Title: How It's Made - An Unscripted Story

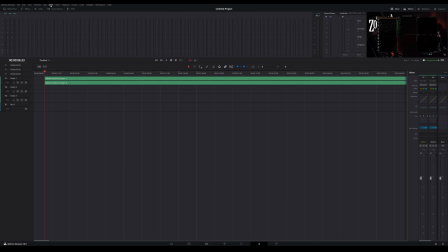32:48 Another thing is I have a preset. This is for all of the audio channels within the editing software. So it should be under here, preset library. There we go. All right. So basically all that did is there's a lot of different audio things that I do for each channel.
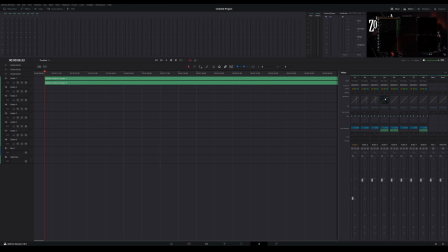33:08 Like some are capped at a certain volume. Some are set to audio duck the other audio channels when they have like voice lines or things going through it. I have like a bunch of different channels. I have like 8 or 7 or something like that, which basically allows me to have a different channel for every single use case.
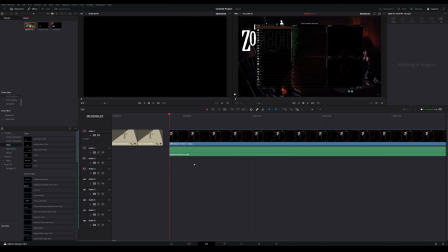33:25 It's preset. Don't have to worry about it. So that's super nice. I think I'm just going to hop directly into like the actual story and what's going on versus doing any sort of like introduction. So I'm going to find where that is in the footage, which is pretty far forward.
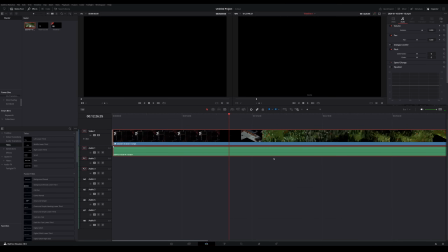33:43 Okay, it's right around here. I'm just going to throw that back to the beginning. All right. Honestly, something I spend the most amount of time doing, and it might surprise a lot of people. I spend a ton of time searching for music.
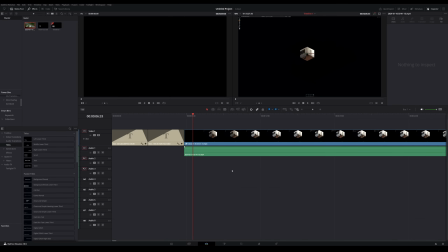33:58 It's probably like maybe 30 or 40% of my editing is trying to find the right footage, or I think I've found the footage, the right music. Sometimes I think I found the right music, and then I get halfway through editing with it, and then I'm like, no, I don't like this music, or it doesn't land right, or I want to use a different one.
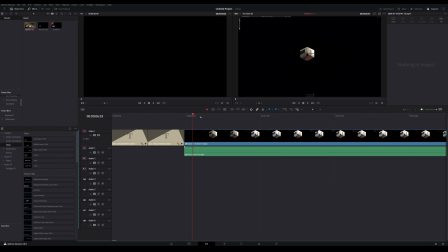34:16 So that's the first thing, is like establishing the vibe and the energy, and then finding the music that fits, and that's a whole adventure in itself. Obviously, with the scenario that we are starting with him being like cowered in this back security office,
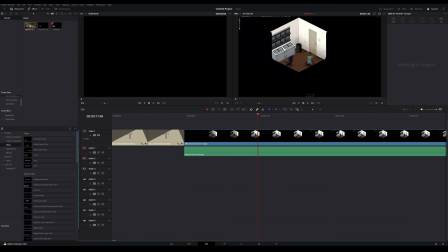34:32 It's probably going to be a pretty eerie soundtrack. I'll bring this over real quick. So this is my music folder.
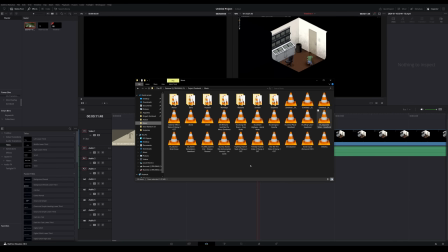34:38 It's always kind of growing. The ones out here and just like the generic music folder are unorganized, and I like slowly categorize them depending on what they are. But I have different like moods, like suspense and somber and peaceful and that kind of thing.
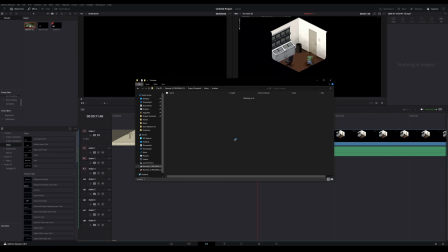34:53 So that way, when I know I'm looking for a certain mood, I can hop into the folder and then kind of poke around, and they're all generally in the same theme.
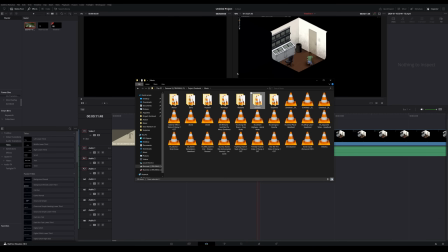35:03 With this scenario, it's probably going to be something eerie or something suspenseful.
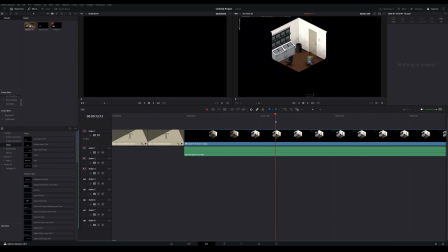35:08 I think eerie
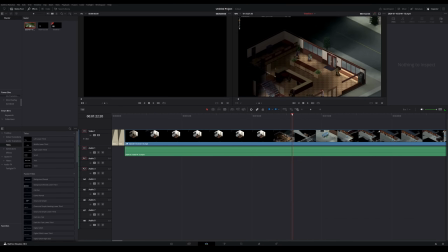35:11 might be too slow, because as soon as he opens the door and runs, it's going to basically be suspense the entire way. Yeah, as soon as he gets out of the security room and starts running, obviously I think that's going to be a more suspenseful track, because eerie wouldn't quite work.
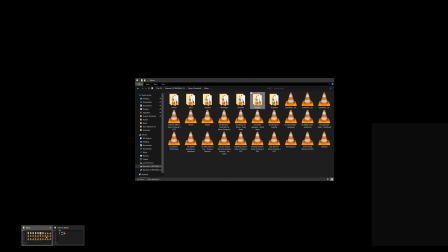35:28 Let me I'll pull up like an example. I'm going to move this back over here.
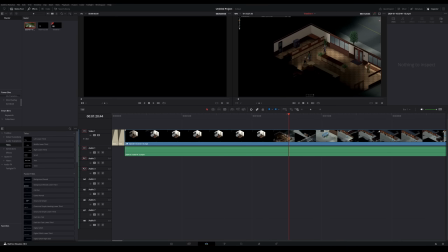35:34 Yeah, so if you're like picturing this music, I'll have to adjust the sound, I'm assuming, while he's like running around and everything's frantic and zombies are chasing him and he's unsure what's going on. This is not the vibe you're looking for. This is a much more like somber, quiet, eerie, slow, kind of chilling music.
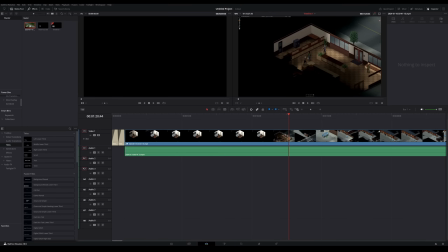35:52 So that's not what we want. So I'm going to switch over to suspense, and I want something that hopefully starts kind of eerie or kind of just like on edge, and then eventually builds into a like frantic, chasey kind of beat.
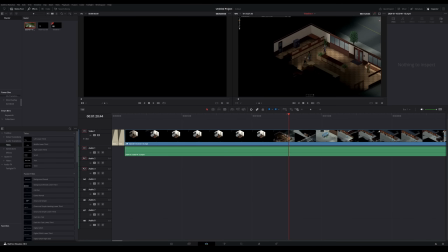36:10 So I don't know if I have music like that. It's going to take a little bit of searching, but that's like the job, I suppose. No. Already, it's way too punchy right off the bat. I don't like it.
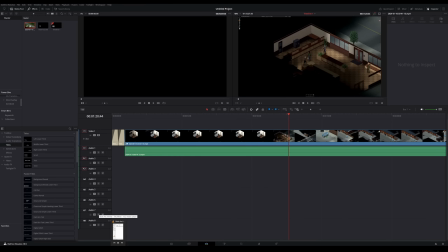No, I think it's a cool beat, but again, I don't think it quite fits what I'm looking for. This could be interesting. If it picks up,
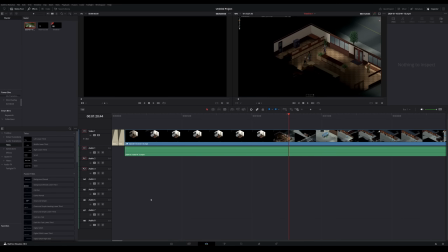36:48 it might take a little too long to pick up.